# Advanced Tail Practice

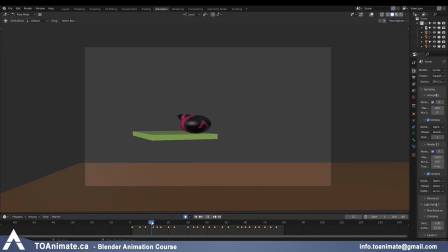[4:04]
So if the ball is spinning counterclockwise this way, then the tail has to go in the other direction first so it can swing back and push it into that counterclockwise motion.
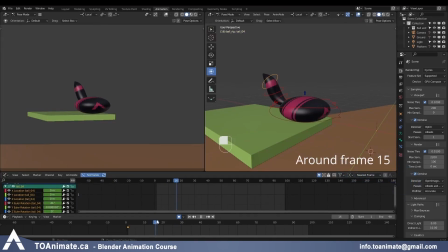[4:18]
So around here where the ball has reached its maximum rotation and squash before it propels itself for the jump, we want to have the tail in that extreme position. So I'm going to grab the tail 1 controller, rotate the tail sideways to get the pose,
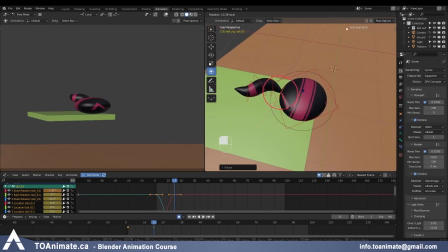[4:34]
and I'm going to push it this way a little bit. And I want this curve of the tail to be stronger than it is now, so I'm going to grab the third controller, shape it better. And because the tail is moving towards the right,
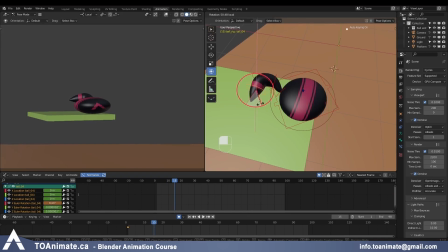[4:51]
we want the tip of the tail to be dragging behind and following the path as well. So let me rotate it in that direction as well. And I'm also checking my camera view, and I feel like my tail is a little high, so what I can do is grab this controller,
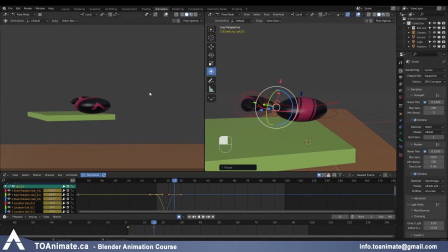[5:06]
bring it down a little bit so I can still see it, but it's more aligned with the ball now. So let's grab and see what it looks like. Okay, so already the tail is doing what we would expect it to do, but of course we'll be adding more poses to this area later, but let's just see what comes after this.
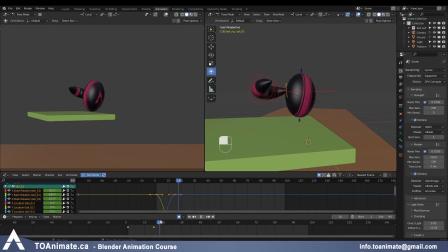[5:24]
So as the ball starts leaving the ground, we want the tail to be swinging in the other direction.
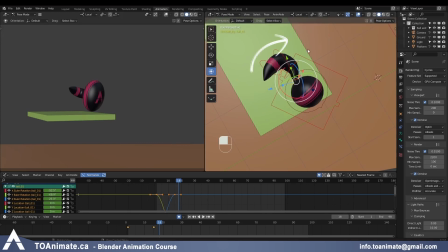[5:29]
So it came in this way, now it swings the other way to help the ball rotate. So let me grab this controller, rotate it the other way, and the tip controller as well, and give it a nice shape to propel the ball for the spin.
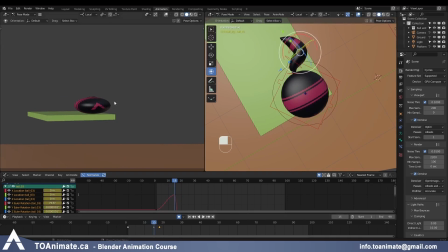[5:49]
So before I brought the controller lower so I don't see the tail sticking up so much,
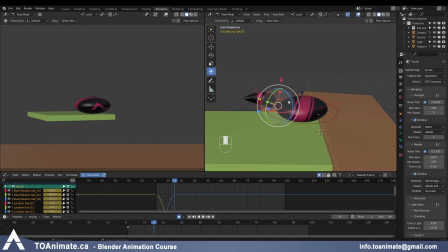[5:55]
but now all my motion is kind of hidden behind, so maybe I'll just bring it a little higher so I can see it. Then through here we just want the tail to be dragging behind the ball, which the shape is correct,
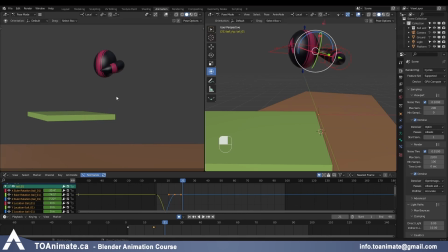[6:09]
but the thing is, to make the drag look even more believable, we want the tip of the tail to be pointing down, right? Because the ball is traveling up, that means the tip of the tail should still be dragging behind, and the angle of the tail, instead of being this way, should be a little bit more down.
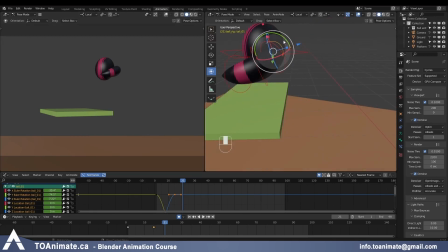[6:26]
So I'm just going to grab the main controller or the tail 1 controller, rotate it down, and that looks about right. And going to this pose on frame 22, we see that the tail is very far from the ball,
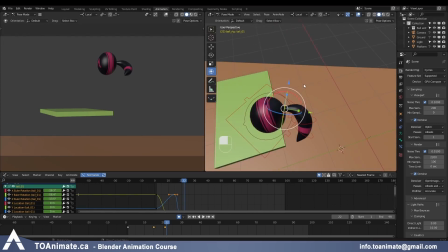[6:44]
but with the amount of spin that's going on, the tail should be a lot closer to the ball. It shouldn't be this far away.
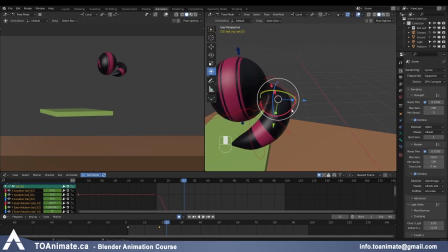[6:52]
So let's try and bring it closer and shape it that way, where it's pretty much hugging the ball.
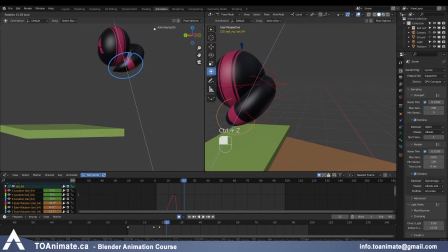[7:01]
And I'm using the tip of the tail to reinforce that direction, where the tail is still dragging behind.
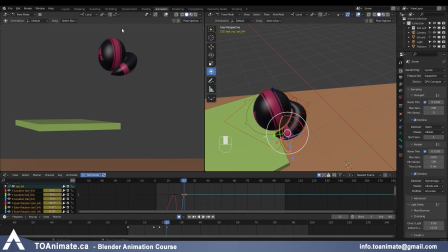[7:06]
So now that I animated to camera and this pose looks good,
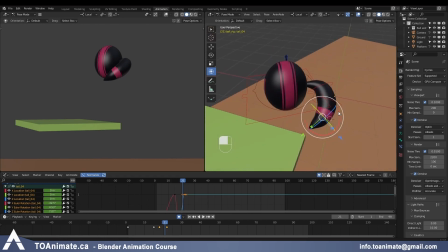[7:10]
I can go to the previous pose and I can see that the tail was indeed far from the ball, even though we can't see it in the camera view. So what I can do is grab all these controllers on the tail,
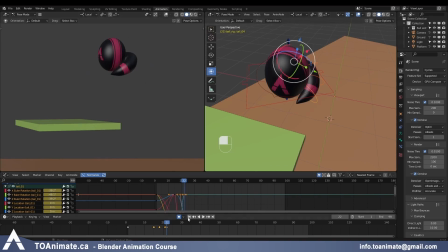[7:22]
and because this frame is correct, or how I want it to look, I can key all those controllers on frame 22, and then on frame 21 I'm just going to delete what I had there. So now we can see the animation corrects itself and the tail is a lot closer to the ball,
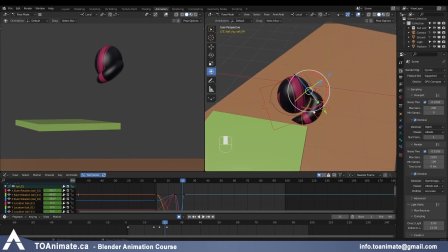[7:41]
and from our perspective view it's not intersecting the ball, so it should be fine.
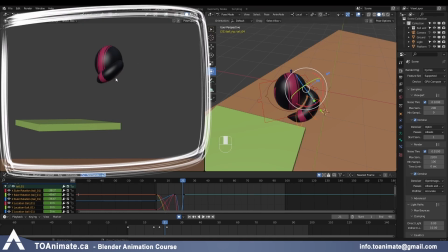[7:46]
So two things: you always want to make sure things look good in camera view, but then don't forget to also be checking stuff in your perspective,
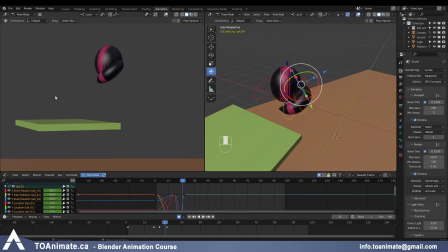[7:54]
because there might be things you don't see from this particular angle that can help your animation. Around here the ball starts hovering and moving sideways, so this is where the tail would start catching up.